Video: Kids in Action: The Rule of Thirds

Think about the problem of composing images for a television or computer screen. You've got to put everything into a little box. Why is that a problem? Well, it's way different than what you're used to seeing. Here, I'll prove it to you. Imagine if I were standing in one end of the studio, you'd probably see me like this.
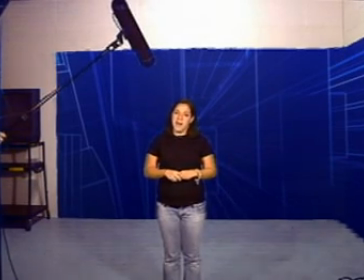0:32 But while this might be a good field of vision, it's actually a bad television picture because of all the wasted space around me. This bad wide shot is a trademark of the amateur photographer because they haven't yet learned the rule of thirds. The rule of thirds is the main rule for composing images, either still or moving.
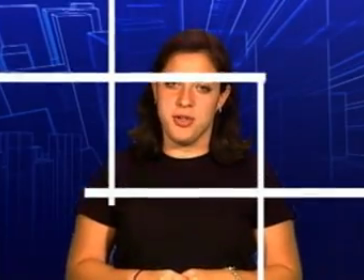0:51 It requires you to mentally put a tic-tac-toe board on the viewfinder and to place your subject at the intersections of the lines. Does this sound a little confusing? Well, let me break it down for you with two easy examples. The first is that the eyes of your subject should always fall on the top one-third horizontal line, no matter how close or far away the picture. Let's go back to the wide shot.
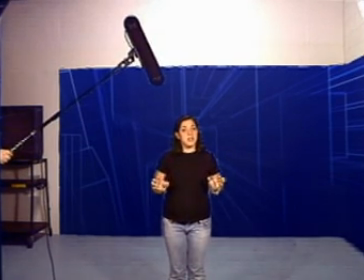1:16 This is how an inexperienced photographer would shoot it.
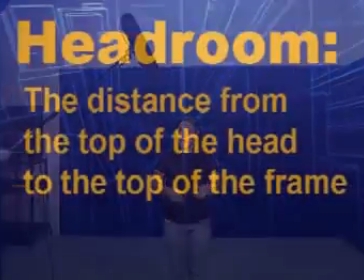1:20 Notice that my eyes are in the center of the image, leaving way too much headroom, which is the distance from the top of my head to the top of the frame.
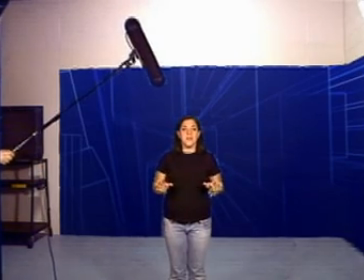1:29 But professionals know that the eyes should really fall in the top one-third line, like this.
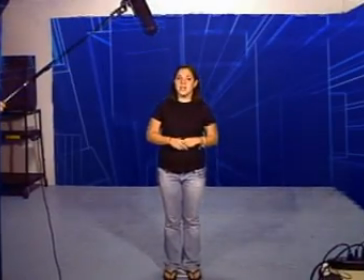1:37 Now let's zoom into the medium shot.
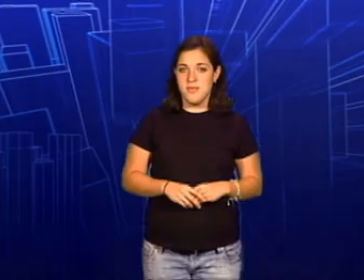1:42 Notice that you'll have to tilt up to keep the eyes on the top 1 3rd line. The same goes for the close-up and the extreme close-up.
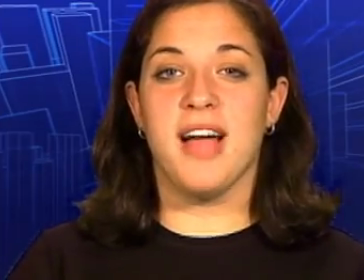1:52 For an extreme close-up you will have to cut off the top of the subjects head,
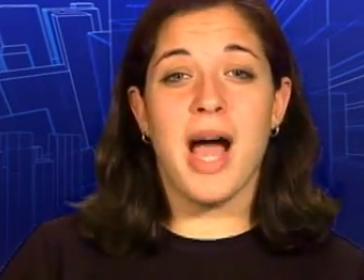1:56 but this is actually okay because the mouth and the chin are way more important than that hairdo.
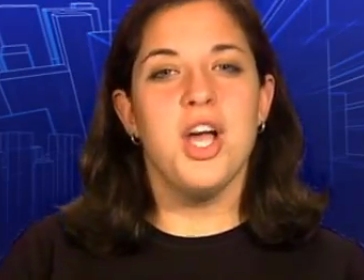2:02 This also leaves space at the bottom of the screen for titles. You should now have an idea why we call these titles lower thirds.
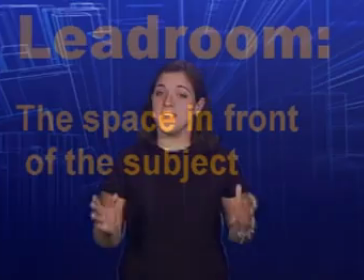2:10 The second aspect of the rule of thirds concerns lead room, the space in front of the subject. The rule of thirds says that you should leave more room in front of the direction in which your subject is looking or moving. So if I turn to the side, like this,
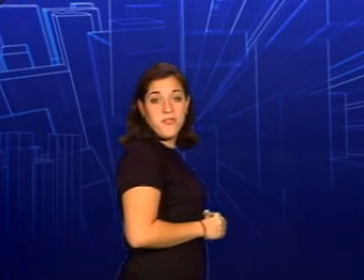2:27 the camera person should put me on the back one-third vertical line, time, leaving more room in front of me.
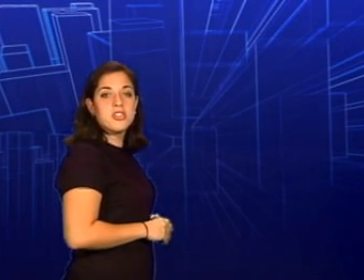2:34 Similarly, if I'm walking, the camera person should move with me to maintain this lead room. One good way to practice the Rule of Thirds is look for it when you're watching television. You will notice that the professionals usually follow the Rule of Thirds, only breaking it for special reasons.
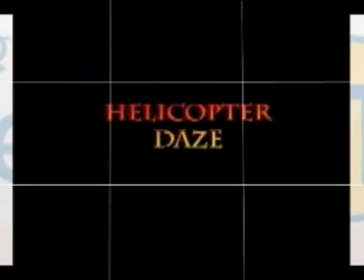2:53 Let's apply the Rule of Thirds in the Nortel Learn It training video, Helicopter Days.
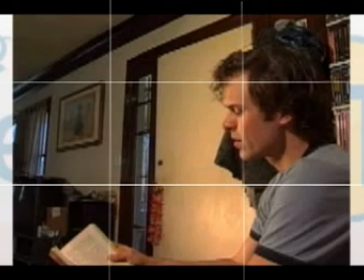3:00 pause right there check out the lead room in the shot and notice where the eyes are placed on the grid yeah
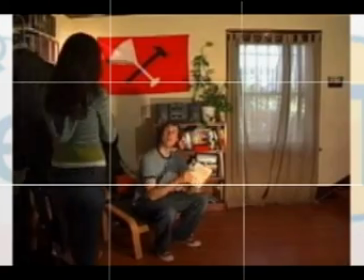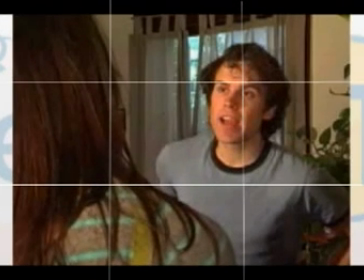3:13 notice the lead room and the headroom in the shot
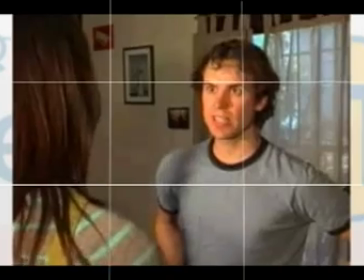3:16 notice where
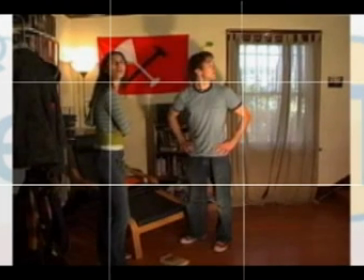3:27 the eyes are and how the window is acting as a talent see you're becoming more like a professional already You'll never look at TV the same way again, and you now know how to vastly improve your photography by using the rule of thirds. It's a beautiful thing.